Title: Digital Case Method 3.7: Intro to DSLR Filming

In this lesson, we're going to introduce you to filming with a DSLR camera. It's a more advanced camera system than using a smartphone, and it allows you to get a wider variety of shots. We also think there's a lot in this lesson that will be useful to people filming with your smartphones. A lot of the shots and concepts we're going to show here with the DSLR can also be applied with your smartphone.
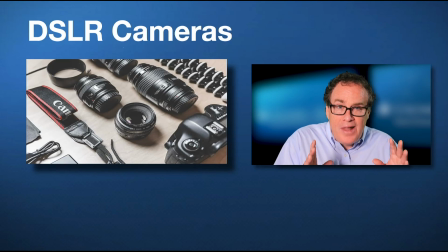[0:29]
We hope you enjoy it. DSLR cameras are more complex and expensive than your average smartphone, but they have certain advantages. They have larger sensors and can use a wide variety of lenses.
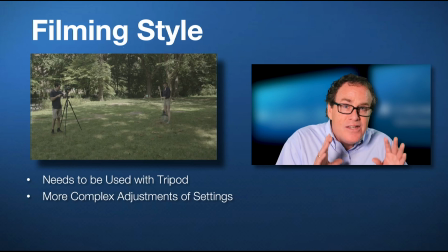[0:40]
Filming with the DSLR generally involves a slightly different style than using a smartphone and your stabilizer. You're generally going to want to use a tripod, and you're going to also want to get used to making some complex adjustments with your camera settings.
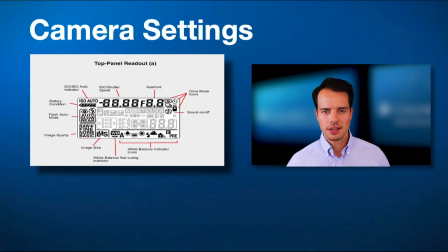[0:53]
Now, when it comes to these settings, there are many to keep in mind. On our course website, we go into these in more detail, but you will get used to hearing terms like aperture, ISO, shutter, white balance.
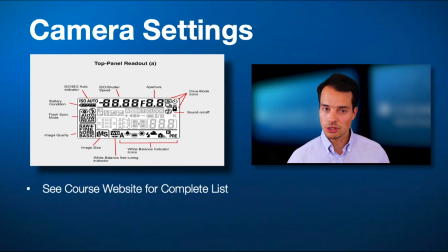[1:10]
These are all elements that will give you more control and improve your image.
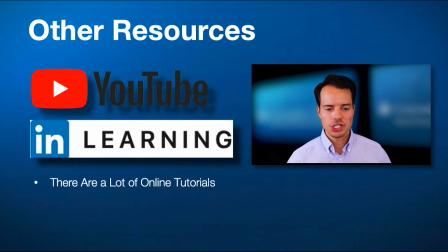[1:18]
There are also other resources online, of course, which can go into more detail about how to film with a DSLR.
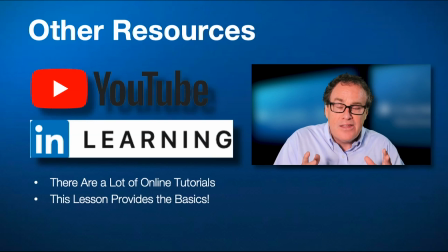[1:24]
There's a lot to learn about filming with a DSLR, more than we're able to put in this short class. So we encourage you to go online and look at different things that you'll find on YouTube or LinkedIn Learning or other online resources. There's a lot of information out there about how to use cameras and lenses in interesting and exciting ways. We hope that this class provides a basic intro to shooting with your DSLR. Well, we hope this basic intro has been helpful. Now let's look at DSLR filming in action. Now we're going to show you how to use the DSLR camera. We're here in beautiful Central Park, and unlike using a smartphone where there's only one lens on it, a DSLR allows you to use multiple lenses. So we're going to show you how to shoot a wide, a medium, and a tight shot by changing the focal length of the lens.
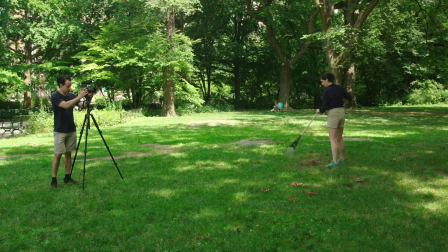[2:12]
In this scene, we'll be setting up a standard documentary film situation, which is called covering a scene. Brian has a volunteer, Claire, who you may remember from our smartphone and stabilizer video.
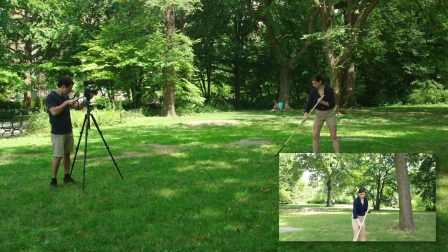[2:23]
As before, we'll use a split screen here to show you how the different lenses look and impact the filming. All right, so now we're going to show you how these different angles actually work. We have Claire here today, who's going to play the role of a volunteer gardener for us. And we have our DSLR. And on the DSLR, we have a zoom lens, which, as I said, will allow us to get a wide, a medium, and a tight shot. So let's start by getting the wide shot, which helps us establish the scene. Okay, so we're going to go ahead and roll here.
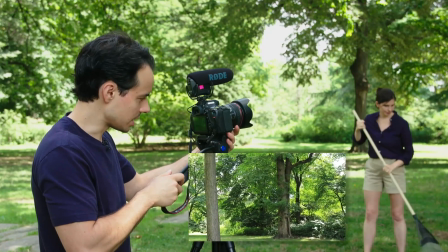[2:55]
And I'm on my wide angle lens, which in this case is a 24 millimeter.
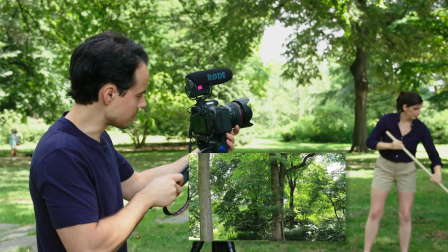[2:59]
And wide angle lenses are good for establishing the scene.
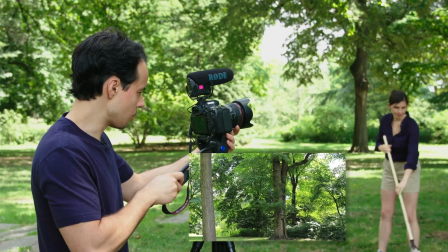[3:05]
So in this case, I'm just going to use the wide angle to pan and tilt
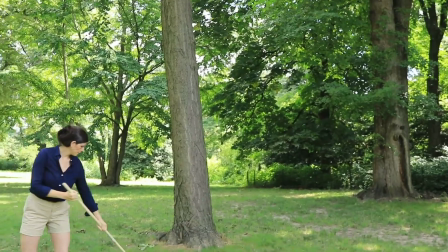[3:11]
into the scene of Claire in the park.
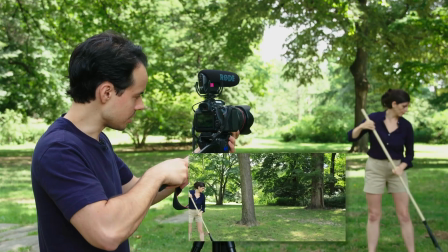[3:18]
So the wide angle allows us to see a lot of the landscape and helps the audience understand
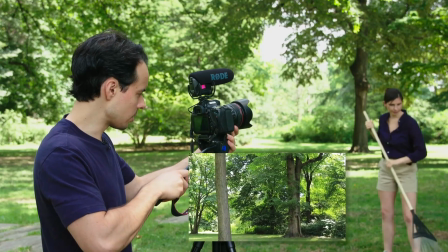[3:29]
where we are. So the next thing we might do is to go into more of a medium shot. So we have our wide,
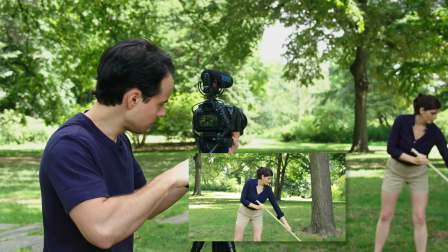[3:39]
and then it might be nice to cut into something a little bit tighter on Claire so that we can see a bit more detail of what she's doing.
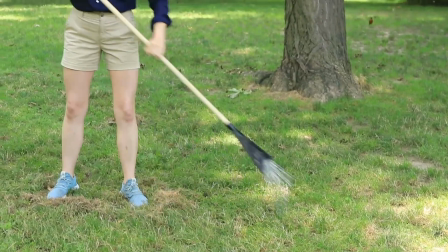[3:49]
In this case, damaging the grass quite a bit.
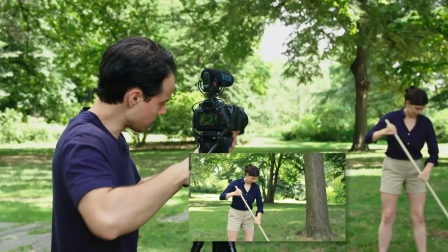[3:54]
And again, this gives us just a bit more detail of the activity.
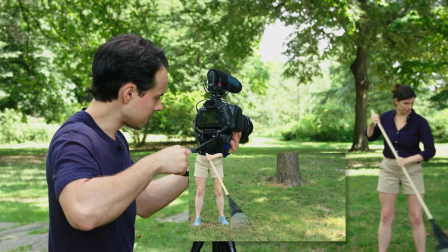[3:59]
It's nice to have this tighter shot to cut into from the wide.
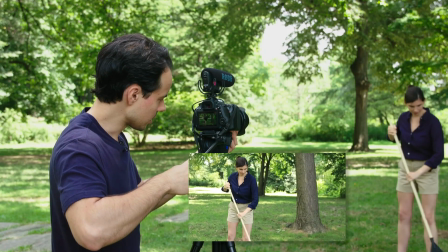[4:06]
In this case, I am kind of getting some detail on Claire.
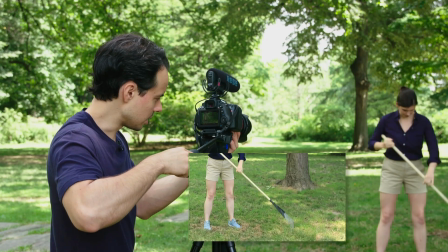[4:11]
I might tilt down and get some detail of the great work she's doing on the grass.
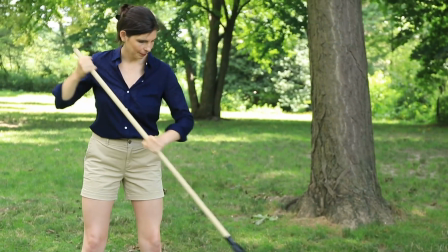[4:23]
And so that's our medium shot.
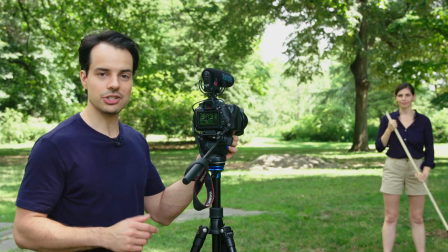[4:25]
So the next shot we can get is a tighter shot, or sometimes called a telephoto shot.
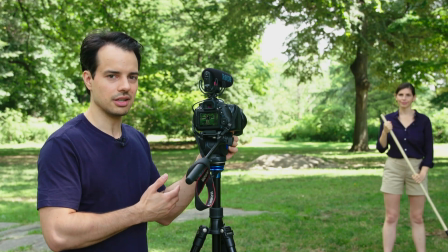[4:33]
On this lens, the tightest shot is a 70 millimeter.
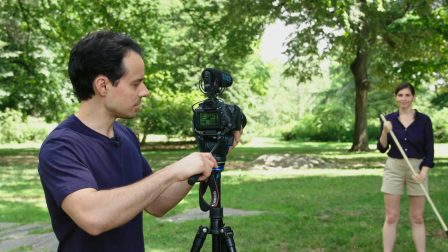[4:38]
So we'll zoom into that all the way.
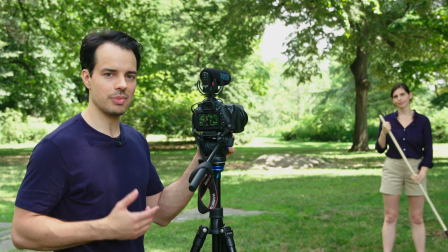[4:41]
And these are great in the editing to mix up the edit, cut to details of, in this case,
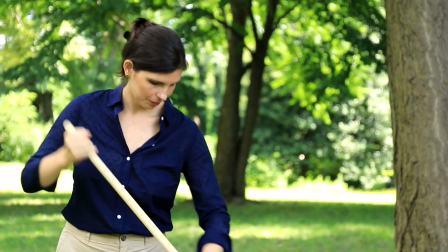[4:48]
maybe the emotion in Claire's face as she does this great work, or details of the tools.
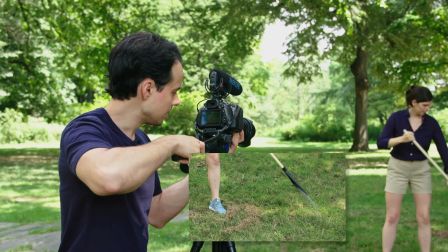[4:56]
But a tight shot cut with a wide shot makes for a dynamic edit. One of the classic scenes in filming a documentary is someone going somewhere, and that's what we're going to show you now. Using the angles we just discussed, we're going to have Claire do a walk in Central Park, and we're going to show you how the wide, the medium, and the close cut together to create a sequence.
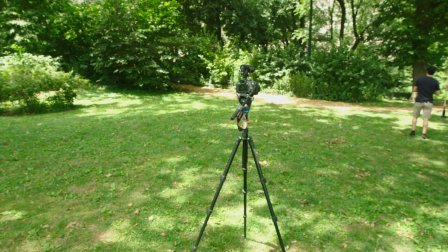[5:21]
Let's get to it. All right, Claire, so we're going to film a scene of you walking.
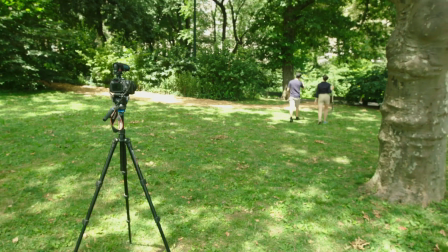[5:26]
So we're going to have you start back here at the start of the path, and
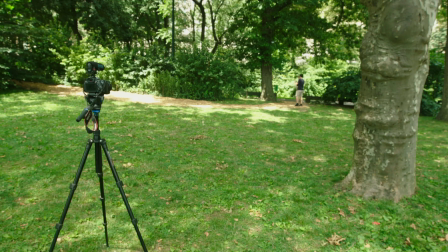[5:33]
I'm just going to have you walk along this while I'm in a wide shot, and then we'll get another angle.
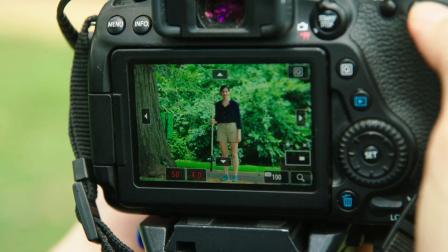[5:42]
As always, before you shoot, you must remember to set the frame, check focus and exposure.
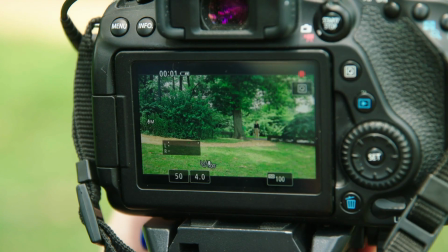[5:48]
Don't be afraid to politely ask the people you're filming to move in a position where you can see them. After all, the whole point of this is to make a film and tell their story to other people.
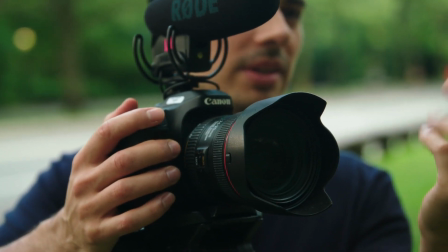[5:57]
Okay, right here is fine. Up a little bit. Okay, so we're in our scene here.
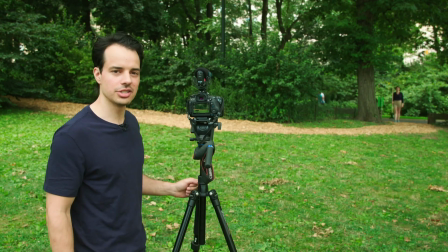[6:04]
We have Claire in the background, and she's gonna walk along this path here. I'm in my wide angle lens, so I'm gonna kind of pan with her as she walks.
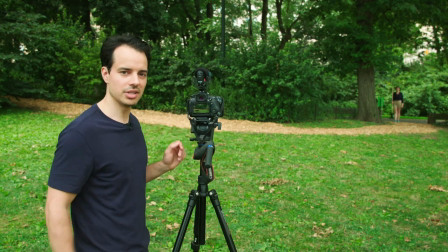[6:13]
This is a nice move to kind of pan with the action. It can be a nice shot as an operator of the camera.
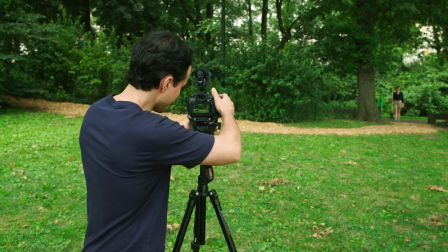[6:20]
And let's give it a shot. I am rolling, and go ahead and walk.
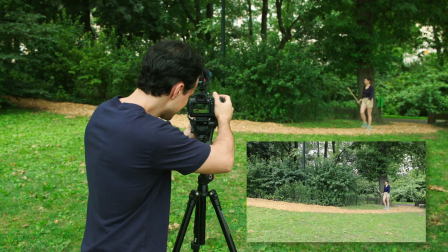[6:27]
As you can see, it's a pretty simple shot. But documentaries need a lot of things like this.
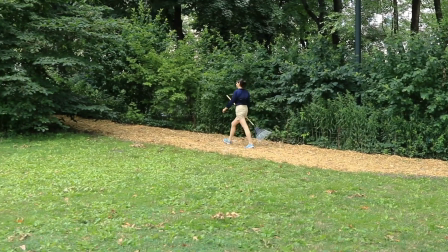[6:32]
They need sequences of people going to places and doing things to cover narration and interviews and be parts of longer stories. A nice bonus shot you can get in this situation is taking the camera off the tripod and putting it in a spot where the eye wouldn't normally see. In this case, we're going to take the camera, put it on the ground so that when Claire passes by, we get a cool shot of her feet.
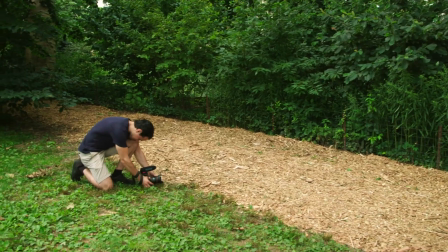[6:55]
Let's take a look. For editors to be able to edit long sequences, they need a wide variety of shots.
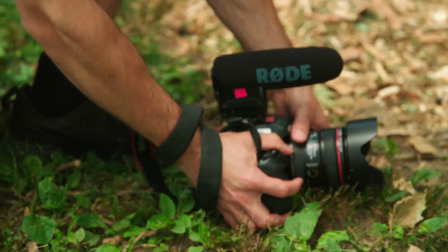[7:01]
In this case, placing the camera low and on the ground gives us an interesting and different angle to edit into our sequence.
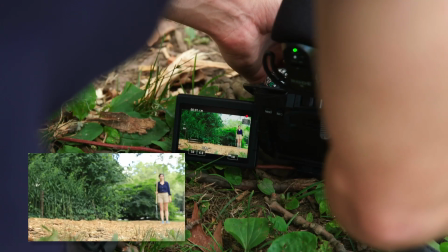[7:08]
And action.
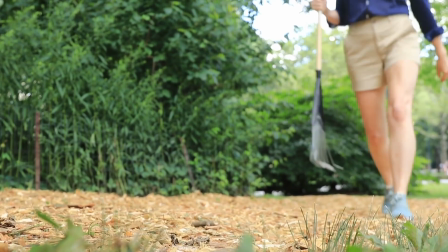The last shot we want to get in our sequence is a tight shot on a telephoto lens. So I'm going to have Claire walk around the corner here, and this tighter shot will cut with the wide shot we shot earlier and the shot of her feet to create a 3-shot sequence. Let's take a look.
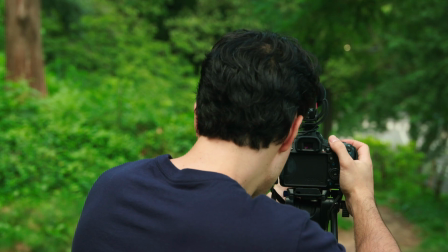[7:34]
Okay, so Claire, when I call action, we're going to have you walk. And I'm rolling, and action.
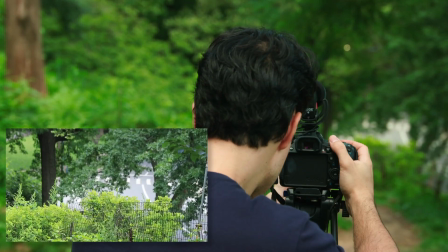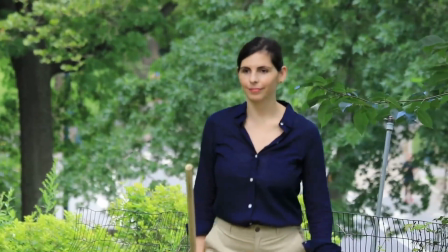And there you have it, Claire walking through the park. Well, we hope this deep dive into filming with a DSLR and its different lenses has been useful. For those of you who are filming with smartphones, don't worry. A lot of the things that we've shown you here, you can also do by moving cameras closer or farther away from your subjects.